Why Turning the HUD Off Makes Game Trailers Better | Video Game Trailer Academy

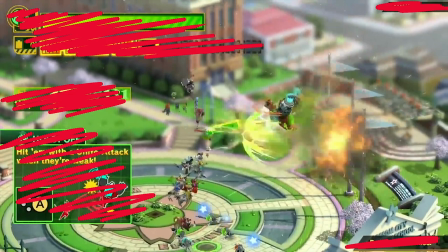More game trailers need to turn their HUD off.
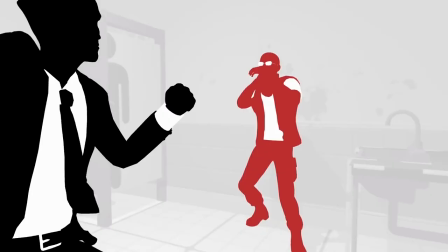I'm going to tell you why this will make your game trailer better and the very few exceptions to this rule.
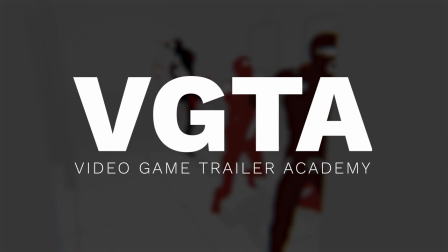Hi, my name is Derek Liu, and this is Video Game Trailer Academy, a series of videos to help you make better game trailers.
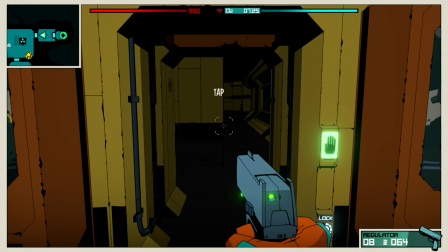A game's heads-up display, or HUD, is a critical part of most video games because it provides essential information to the player, like their health stats,
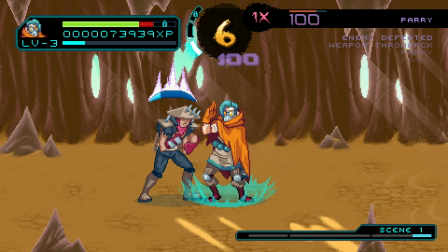inventory, position, and more. A game's style of HUD can also quickly clue you into what game you're playing,
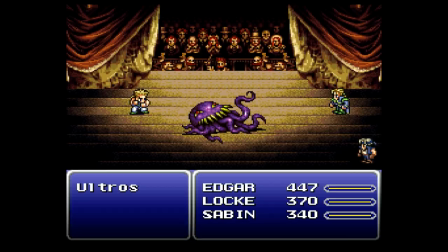like a beat-em-up, first-person shooter, RPG, or turn-based strategy game.
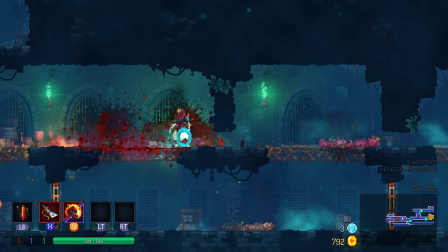But when capturing footage for game trailers, I almost always recommend that people turn the HUD off,
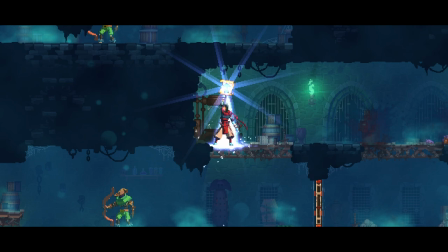because it makes it much easier to absorb the most important information in each shot of the trailer.
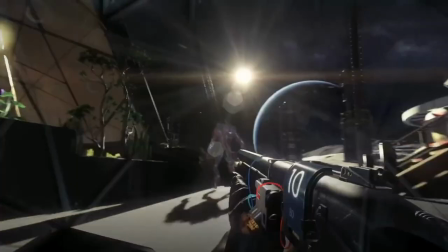Our brains can only consume so much information at a time, and trailers are designed to throw a lot of new ideas at you in the space of a minute or two.
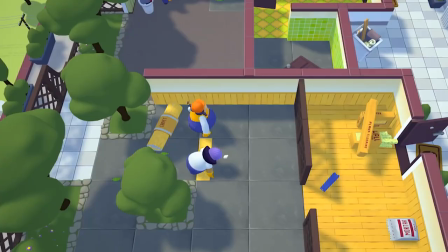The less information in each shot, the easier it will be to absorb.
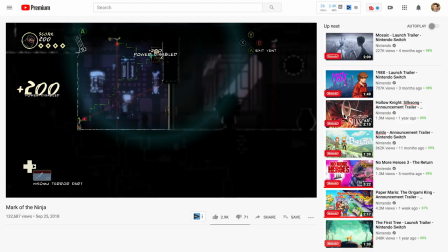For the sake of the game's player, the HUD is designed to be clear and easy to read. For someone watching, it can be very distracting.
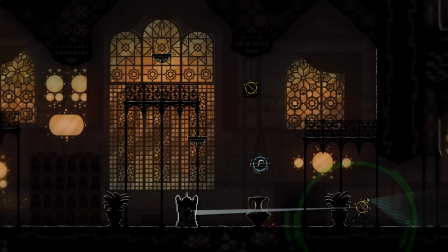Since the HUD is typically the only completely static thing on screen, your eyes can't help but gravitate towards it.
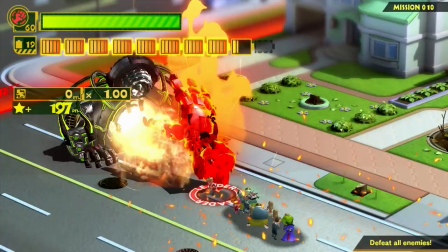It's sort of like watching a video with subtitles on and trying to not read them.
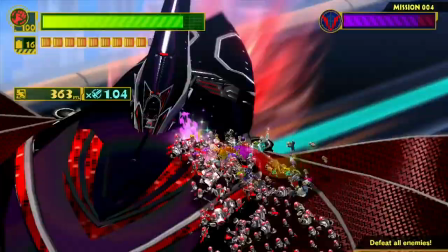You might be thinking, I have no trouble tuning out the HUD, I need to see it in order to understand the gameplay.
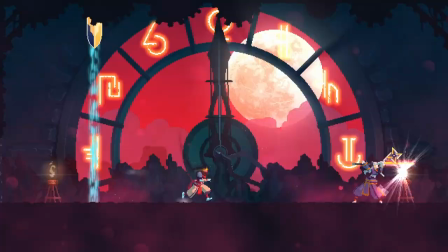But, do you really?
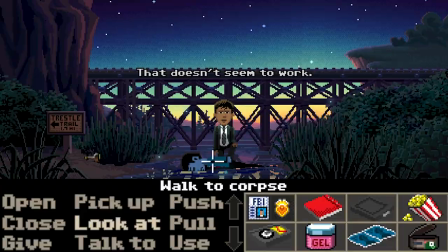Like I said, the HUD can indicate genre, but once you've figured that out, do you need to see it for every single shot?
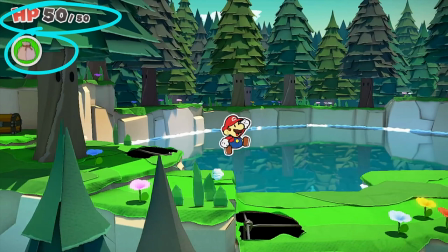Look at these shots from Paper Mario The Origami King. This shot is the first player-controlled gameplay in the trailer.
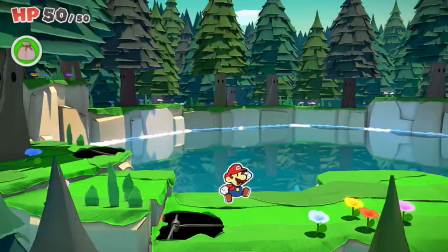The health meter and item HUD indicates this is quote, real gameplay, but does not much else than that.
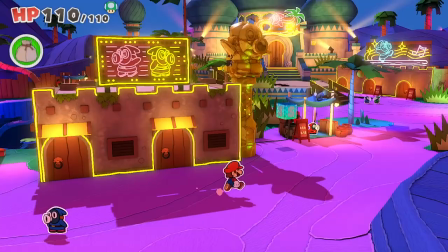It's a Paper Mario game, so it should be no surprise there's a health meter of some sort in the game. And yet, several shots in this trailer include these HUD elements.
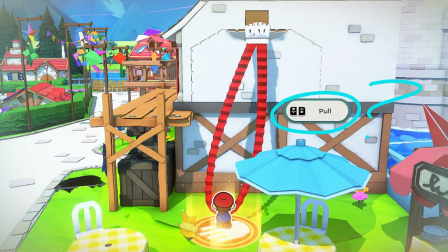This shot is here to show us Mario can pull down perforated cardboard, but do we really need to know what buttons to press in order to do this?
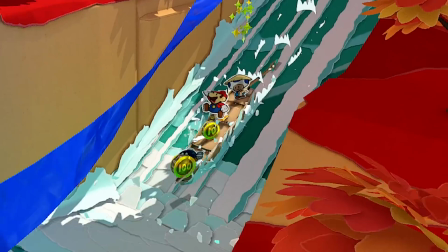That's really not the most exciting part of the shot. And here we see Mario collecting coins as he slides down a waterfall in a boat.
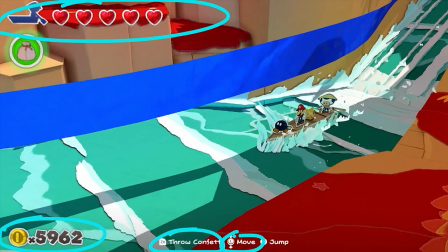We see the boat has health, there's a coin meter that you can throw confetti, move about, and jump. I think this shot is just here to show the waterfall and boat to show a little bit of variety. Everything else except the confetti we could have assumed for ourselves. These button prompts are really just distracting from the main point of the shot.
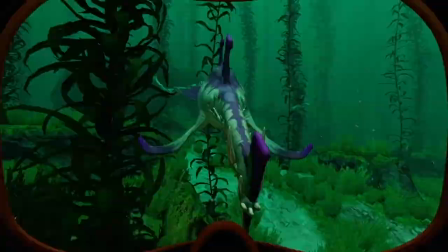When the HUD is turned off, it's simply easier to remember more of what you saw, like the game's setting,
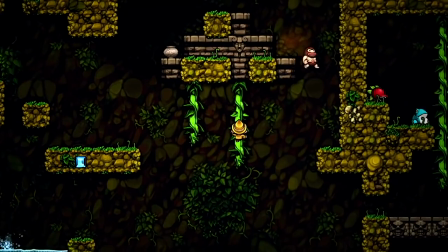characters, art style, animations, and player verbs.
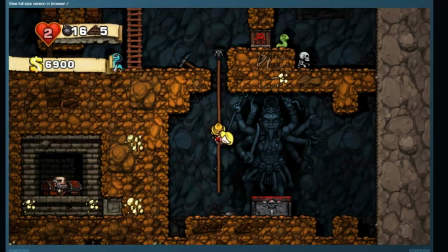These are the things a trailer needs to show, because they're what screenshots and text can't fully convey.
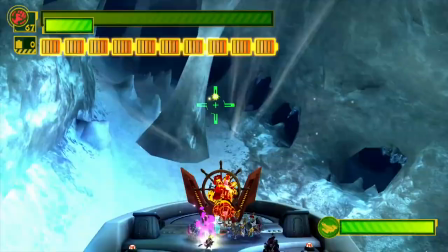More practically speaking, when the HUD is turned on, it might literally be blocking some of the things you'd otherwise see.
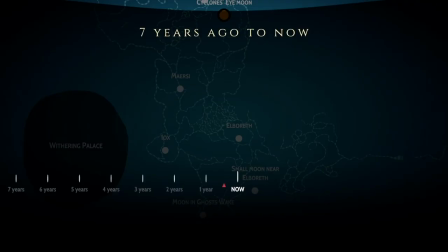The HUD is just like any other element of a trailer. Once it's understood, it's time to move on to a new idea.
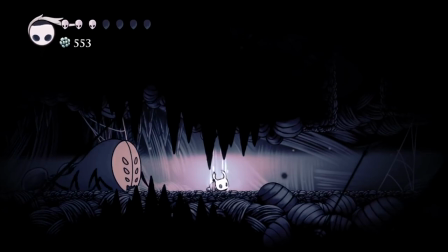Most trailers won't even have shots long enough to let you see how the HUD is affected by what is happening on screen, like a health bar being depleted.
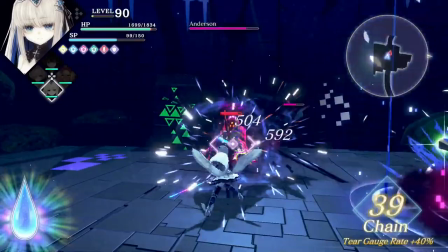So as soon as the genre is established, the HUD becomes pretty extraneous.
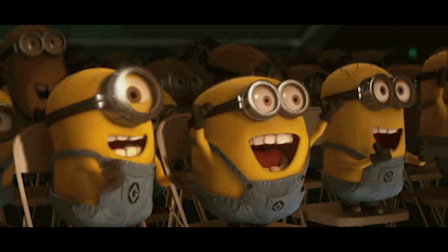Also, don't think of a trailer as the sole source of information about a game.
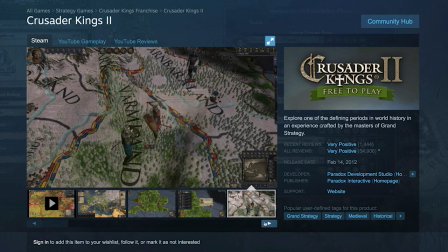If a person is truly interested in the game, they'll eventually get to a store page with screenshots which can show all the HUD elements in a way which is easy to analyze.
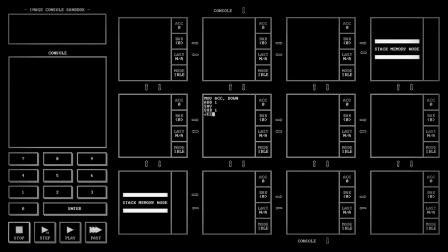Ok, so there are some exceptions for when showing the HUD does benefit a game trailer. After all, some games don't have much else to show when the HUD is turned off.
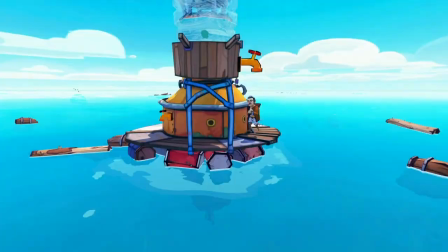In these cases, it's best to show only as much as needed for the purposes of the individual shots and the trailer.
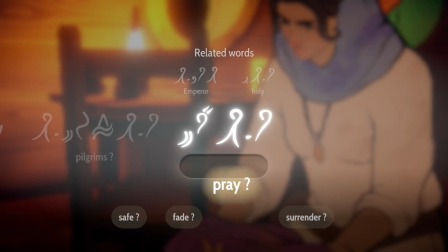For example, in this trailer I made for Heaven's Vault, you can see the HUD for the translation game mechanic,
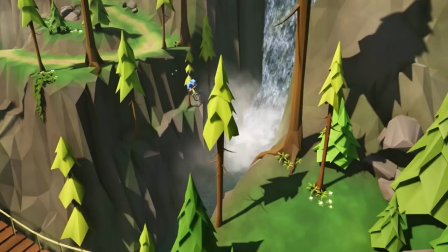but I hid the button prompts because until you're playing the game, you don't need to know you can press X to quit out.
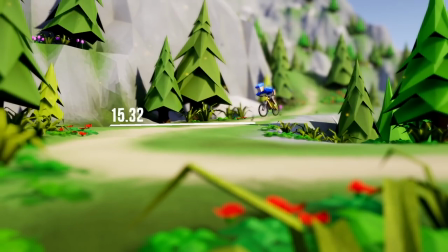In this trailer for Lonely Mountains Downhill, this HUD element indicates the game is a score chase where you're aiming for the fastest times.
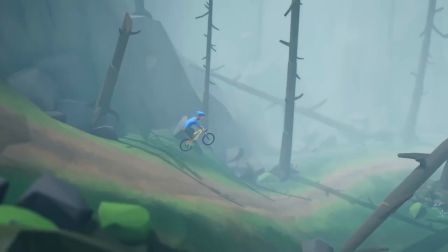There's no other way to indicate this in the trailer other than a voiceover or a title card.